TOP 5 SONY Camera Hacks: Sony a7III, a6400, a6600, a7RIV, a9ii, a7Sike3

And here's an actual real mushroom tip for you. An actual Sony mirrorless mushroom tip for you. A lot of people ask me how my Sony footage is so sharp compared to theirs. And the fifth hack, which is I break the rules. I don't always shoot the 180 rule of filmmaking, which means that if you're shooting 24 frames per second, your shutter speed should be double that at 1/50. And if you're shooting 60 frames per second, it should be 1/20, or in our case, shooting DSLR mirrorless is probably like 1/125, etc., etc.
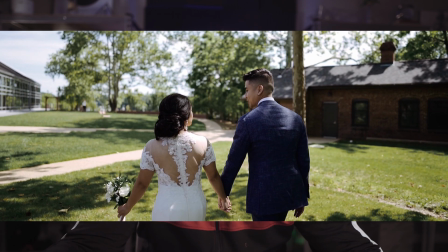However, when I'm shooting a wedding or something outside, sometimes the ND filter is not really convenient.
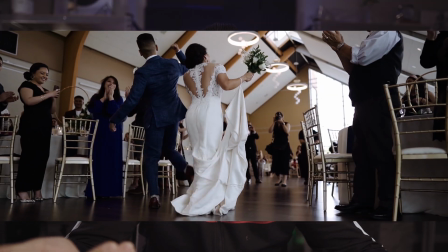So when I'm shooting at 60 frames per second, I know I'm going to probably use slow motion and I'm not going to leave regular motion.
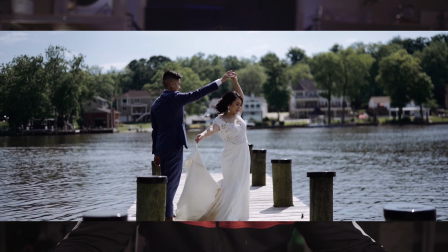I tend to change the shutter speed, increase it to 1/200, 1/300, 400, 500,
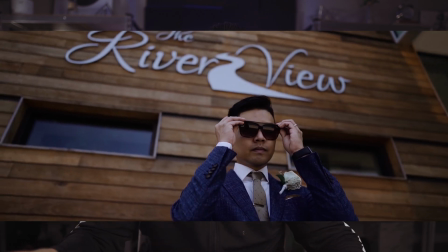to make sure the exposure is correct at nice wide open apertures for that depth of field and outdoor situations.
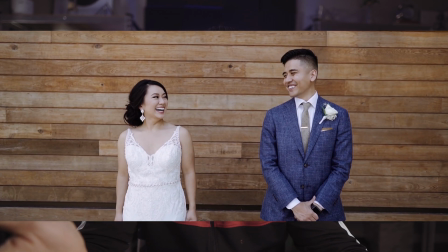And what happens is the footage ends up looking sharper. Why is that?
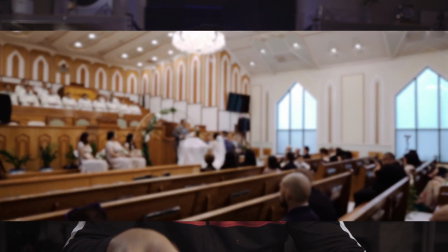Because there's no motion blur. And usually if you're filming, if you play back footage at higher shutter speeds, at regular speed, the motion could look jarring because there's no motion blur. Whereas if you have, a perfect 1/50 or 1/125 and 60 frames per second footage and you play it back, there's nice smooth motion blur, as you see here right now, because I'm filming at 1/50, 24 frames per second. You get that nice motion blur and it's very pleasing, very cinematic looking. However, like I said, if you're shooting a higher shutter speed, it just looks very jarring. For example, this is 1/500. The movement is a lot more jarring than the movement of nice 180-degree rule shutter speed. Now, how does that affect the sharpness of your footage? Now, if you're filming movement, which a lot of us wedding filmmakers do, the bride and groom walking, having a good time, whatever, there's a lot of movement going on, outdoor reception, outdoor ceremony, and you want to do slow motion,
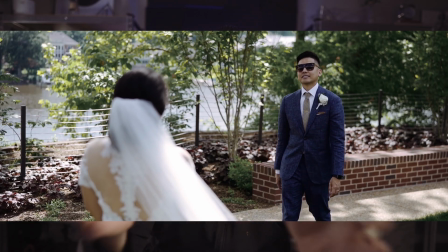the sun is kind of bright, you film with the faster shutter speed, and in turn,
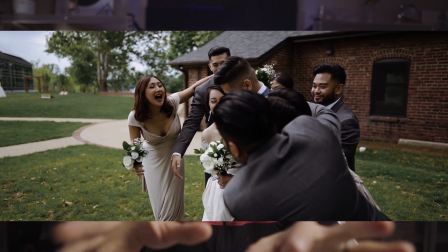your footage should look a bit sharper than if you followed the rules.
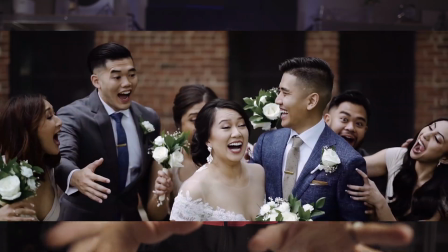And because you did slow-mo, that lack of motion blur is not jarring because it's slowed down. So what I'm going to do is I'm going to switch over to 1080p 60 frames per second, and I'm going to show you an example right here.
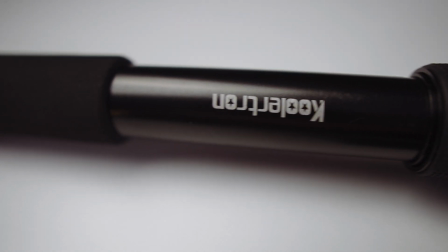This example might not be perfect, as I'm going to have to play with ISO a little bit to match speed, but this is currently filmed at 60 frames.
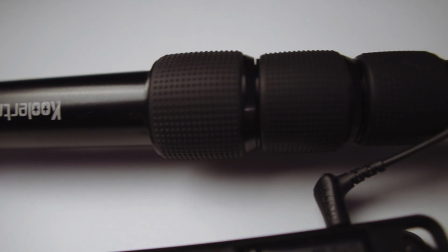This is currently filmed at 60 frames per second, 1/125 shutter speed.
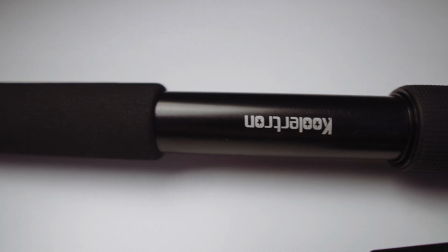And as you can see, at the standard shutter speed, it should be a little bit blurrier because there's a lot of motion blur.
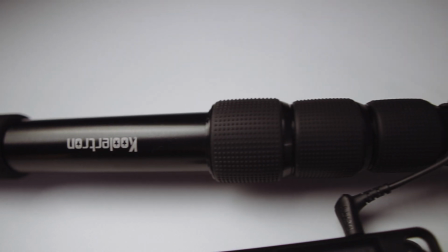And then once I switch over to a faster shutter speed, 1/800,
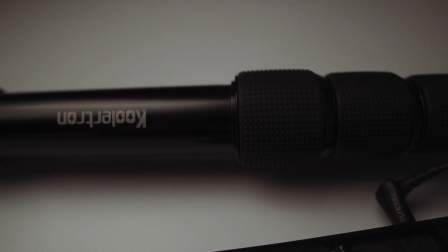1/1000, there should be a little bit more sharpness to the details because there's less motion blur.
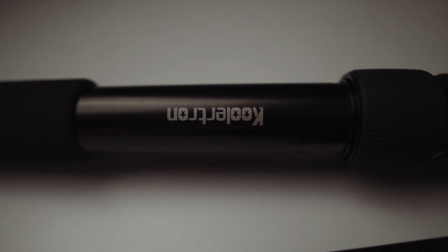So it gives you that quote unquote illusion that you're getting sharper footage. So if you're not satisfied with your 1080p 60 slow-mo footage, and the only reason why you should be shooting 1080 60 or 1080 120 is because you're trying to get slow-mo, then you should definitely play around with the shutter speed a bit to get slightly less motion blur to make your footage look a little bit sharper. Easy hack. Anyways, my bit, do you have any other additional hacks for me? Hello, Mr. Vũ Mother at home.